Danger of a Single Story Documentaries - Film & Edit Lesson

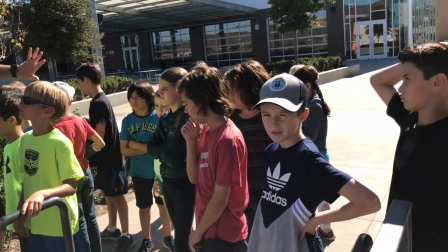0:07 right you're coming down the stairs I don't want to see anything so you guys should go over here remember you're a team
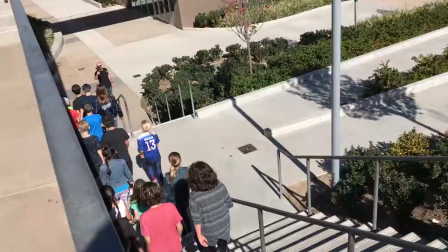0:12 so I really want you like close together like a pack you're ready ready to go win this game
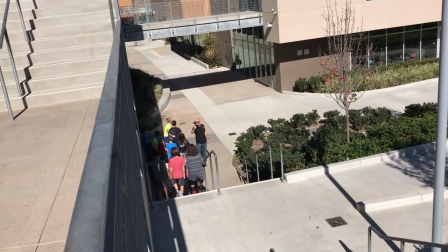0:20 yep keep walking keep walking right by me stop at the top of that stairs
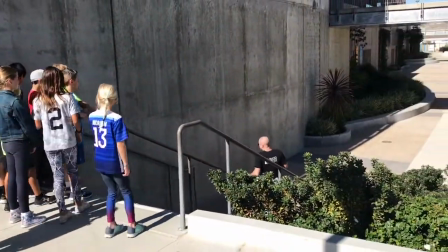0:25 this is we're gonna really need your game face on like I'm gonna get right up on you
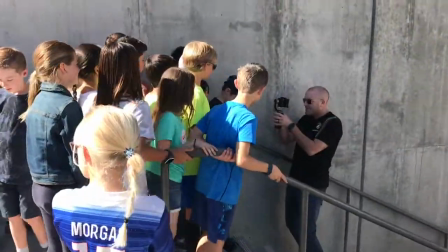0:31 yeah right here oh this is good I'm gonna come right here Tanner is that cool Because I'm gonna be doing this
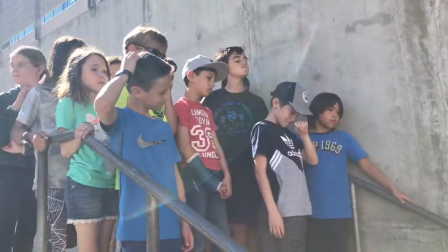0:38 like this I'm gonna be going slow this is a shot and envisioning like Envisioning doing a slow-mo here.
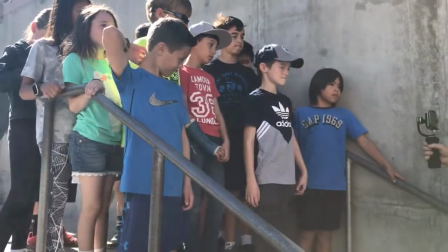0:46 See what I'm saying. So it's like capturing that moment You got to have your game faces on it. Wait one.
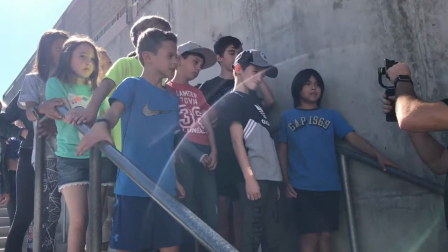0:51 Don't look at me Look at a head.
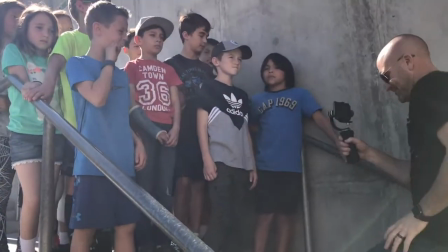0:53 So you're looking like see where the camera is you almost Ready three two one
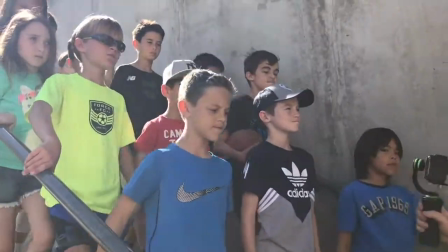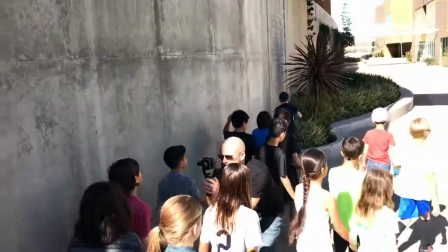1:08 go fast watch past me watch past me don't look at the camera don't look done okay that was good man
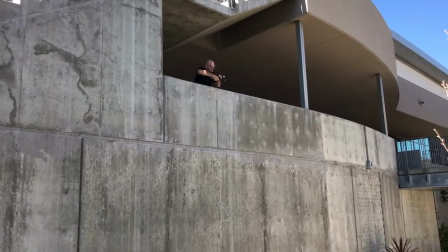1:17 that was good okay all right so ready three two one action so kazuki's suggesting making the fast part a little bit slower why is that kazuki what are envisioning okay
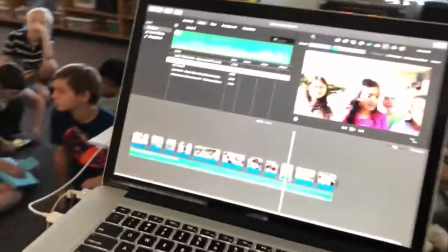1:50 this one right here you mean come on up here Matthew
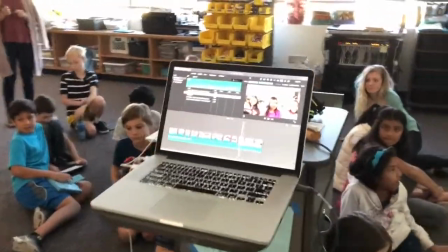1:56 you do it I don't need to be doing this well we're gonna that's why we're here right so you press on that one you
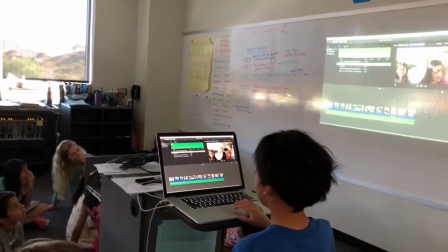2:02 guys need to watch this is how you edit this go to modify is go to modify there you go so what do you want to try
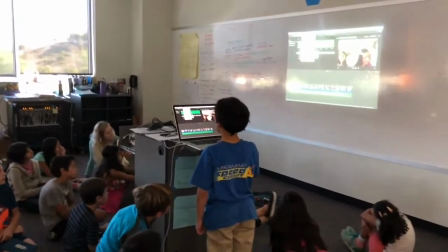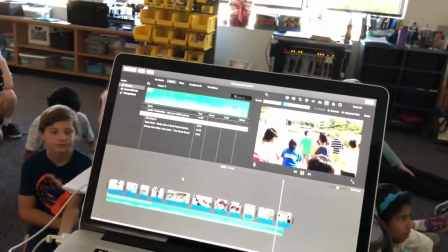2:18 whoo you like that let's watch it again everybody watch here's
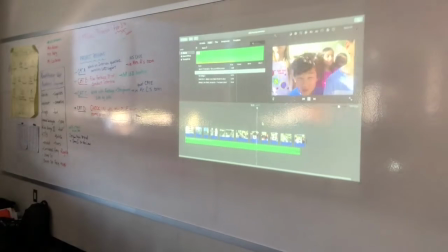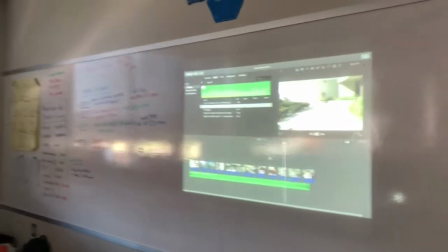2:33 the part ready ooh I like that better personally great suggestion
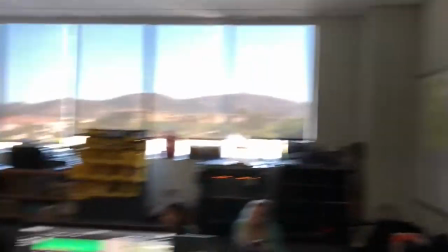2:38 okay Shreejin your suggestion come on up I
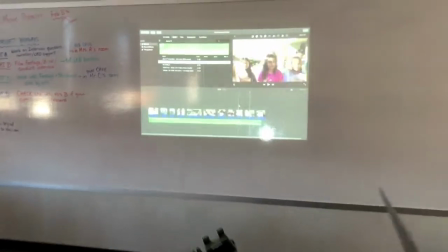2:43 think it's kind of dragging it because you already made the
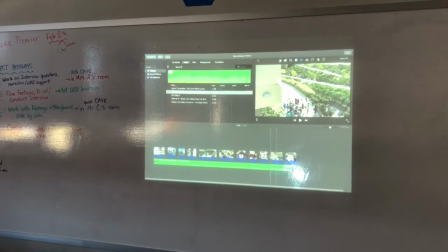2:48 exit scene okay you think we're dragging the scene longer Yeah.
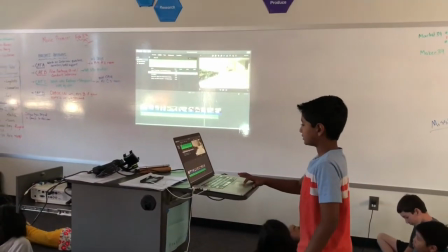2:53 So I don't really want this to be so fast, like long,
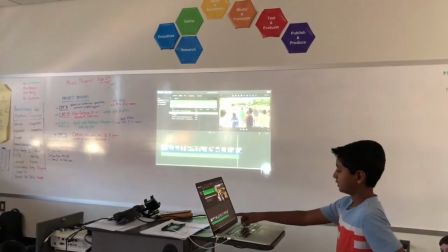2:58 so I might think of deleting these two because this you already made it an exit.
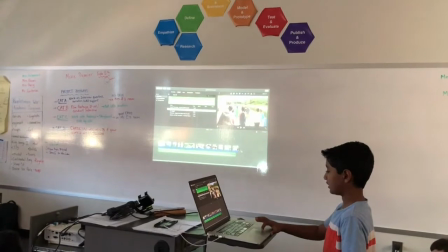3:04 So either you can move this to the end or... Which one to the end?
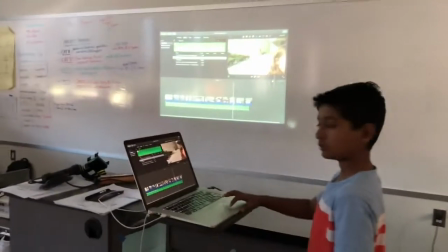3:09 This one. Oh, okay. You're suggesting move that to the end and let's try it.
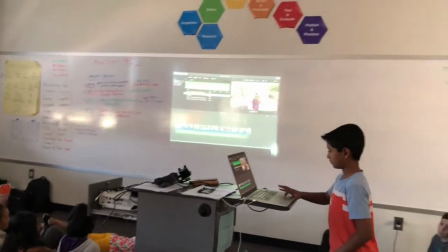3:14 I agree. To make that the wrap up.
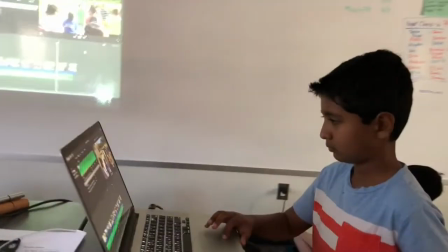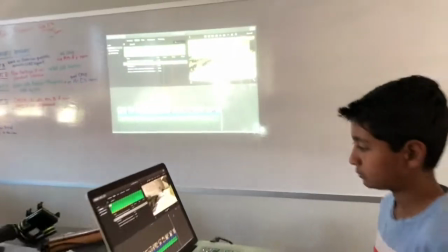3:26 Oh, and I almost like how the music faded out right another thing you would consider is um
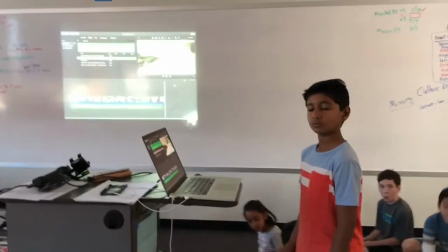3:32 What your voice how long your voiceover is for this segment you could clip a two or three second piece
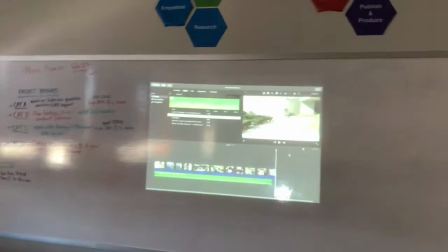3:36 Remember I can adjust all of these at any time So when I go back in to
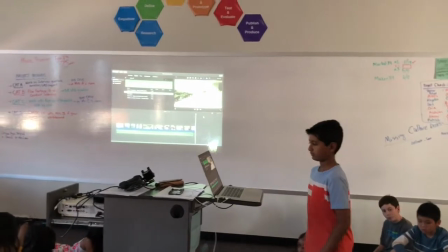3:41 put my words over it I can extend stuff I can make the slow motion longer if I have to it's gonna be up to you to
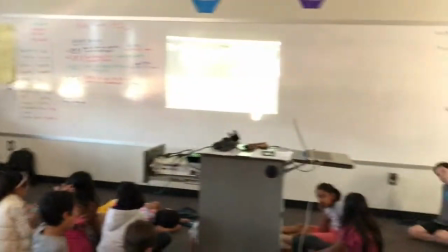3:47 to work with it so you hear what eyes is saying she says you have a slow a fast part in a slow spot the slow part it
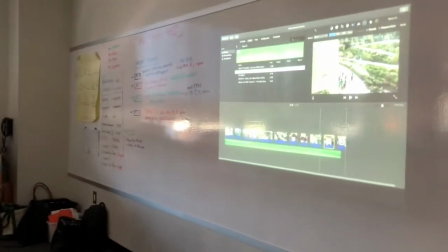3:54 might look a little funky should we watch that over a couple times let's do that um I'm envisioning right here like it's that anticipation they're
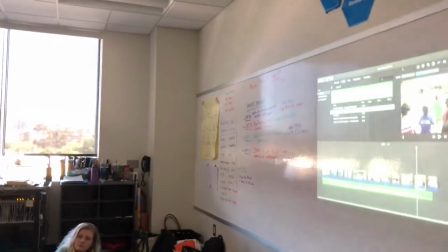4:02 walking up to the field I personally wouldn't change that that's just my point of view if you are like Isa and when you're making your film if you
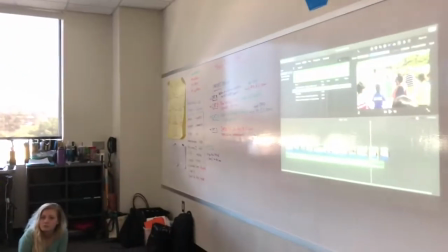4:11 want to change something like that that's a definitely a great recommendation and I like what you're saying.